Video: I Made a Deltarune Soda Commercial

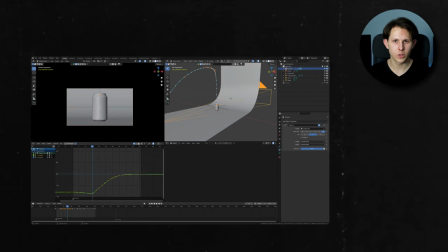So here it's more I think about just looking what looks good. really important to
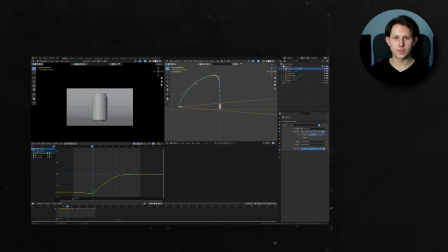make sure that the movement is smooth is to add the motion path motion path basically shows me how the motion looks throughout the scene so i can sure that there are no weird glitches like and to add this
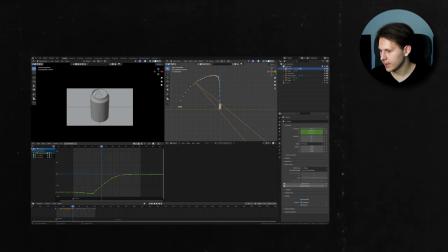thing you have to select your object go to object properties and then motion path and then i guess here is something like calculate paths and then whenever you change anything you have to click update all paths or you can also click this little dot auto keying and then you can move your camera
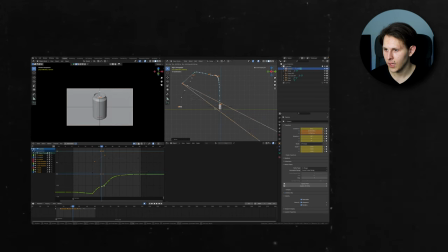and already see how the motion path changes scene
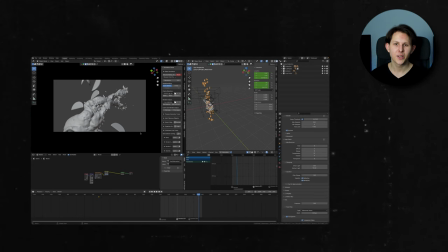three so this one is a little bit complicated here we are dealing with fluids i'll go to
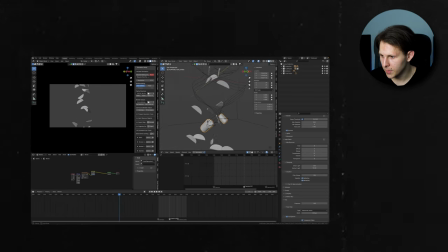the very beginning where it starts here i have two emitters and then i have obstacles all the way and these obstacles make these fluid going separately as you can see here we hide obstacles it's more obvious so it's now going very randomly very
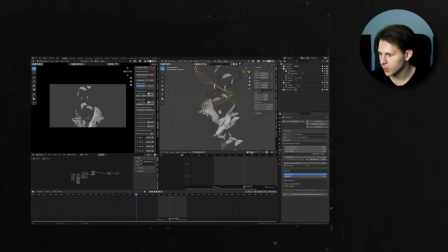cool way just the force field i mean i can show you these settings but that's more of a specific thing lastly i have also the geonode setting for these fruits and that's basic cube and then we
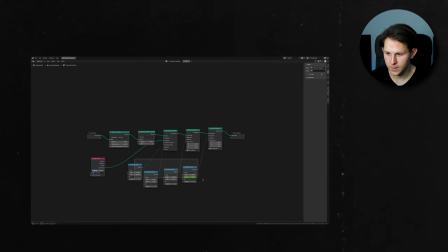have a geonode setting really simple thing so now let's see the scene
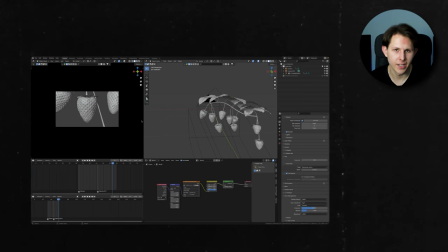number four i don't really know what to tell here as it's basically this whole thing is a both asset you can buy this on blender market i guess for something around 10 bucks so going really quickly lighting simple play hdri for pop from poly hyphen and we also got the camera switch so we are
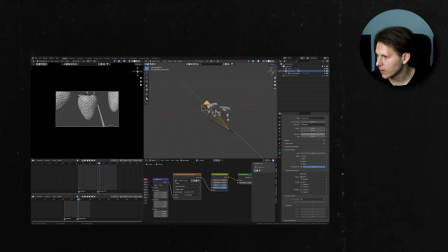switching cameras with markers the only crazy thing is that i have 150 millimeter focal length on one and 80 80 on the first one and on the second 150 millimeters or just bigger zoom next scene bye so here
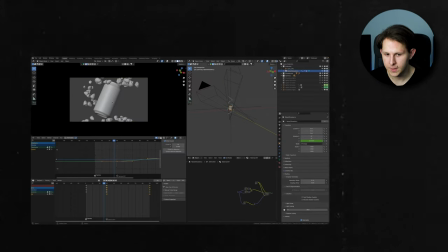we have again two cameras and here i'm rotating basically only the z euler rotation you can see that here only z rotation strawberries i took from this asset from the previous scene and just added the flow which is an
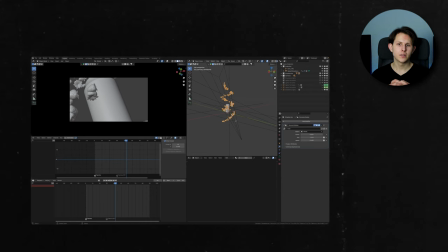asset from curvify by cg matter another good asset on the blender market just made a spiral and let these strawberries go all cameras have the depth of field and depth of field is this empty which is just blurring
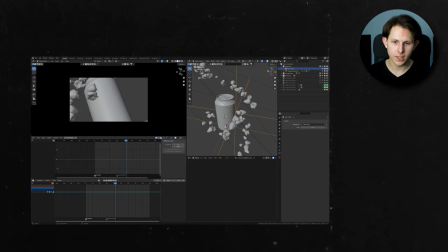a bit the background or just blurring these strawberries if i zoom this you can see that it is really really blurred it just helps to focus on what
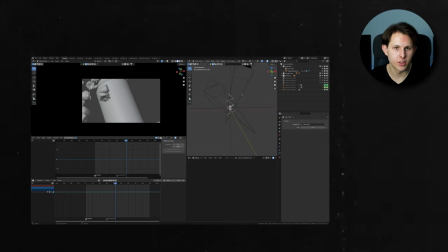matters most so if we agreed on that the animation is very simple let me show you the lights let's go with this light one by one
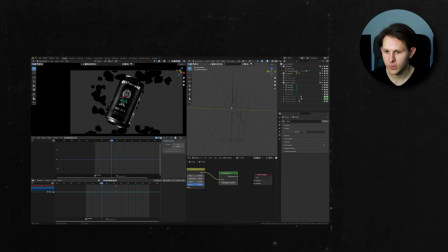so this is the key another key two keys then I got one light from lighting from the bottom adding the shape now I got one light that is adding the shape to the top of the can and then I got one more fill to the middle that's it for the first scene and the second scene we got these
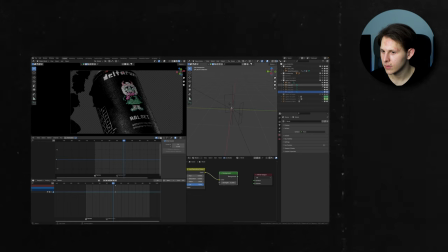lights and if I go one by one this is the key another key here I got here we got the light only for this edge here we got another light very subtle and here we got a main light so now we are in the scene number six from the lighting
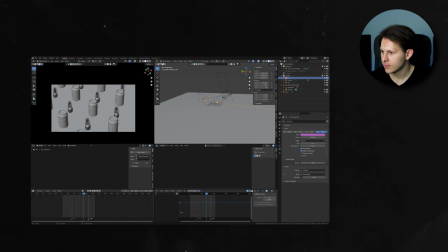perspective we have only three lights but these are very strong
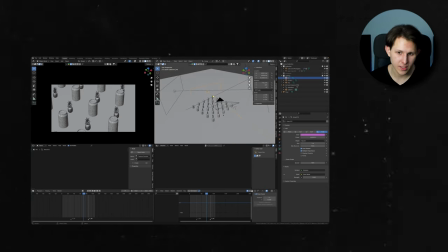since it's a relatively huge scene i would say here we have three different lights and almost all of these lights besides this one is somewhat
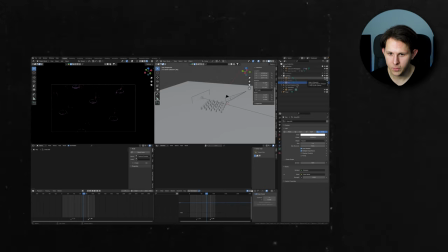colored so let me show you what these lights do one by one this one is adding just this tint and these are accenting the shape of the can really cool another one another purple one this is adding more of the light
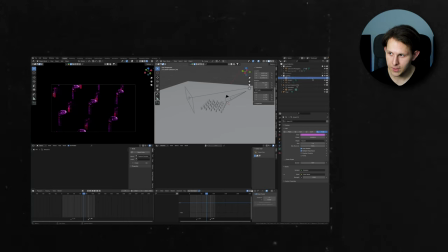so this has more function i would say than the previous one and we got the key which is very strong and it is adding these cool shadows that's it more
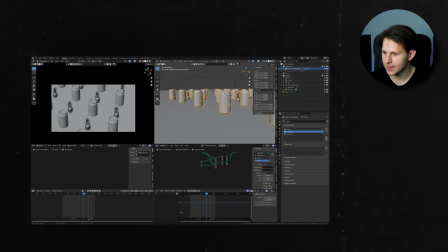i would like to focus on these settings so i am actually
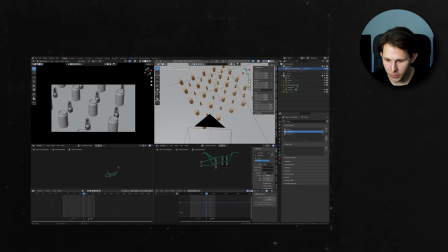using here geometry notes you can see the setup right here it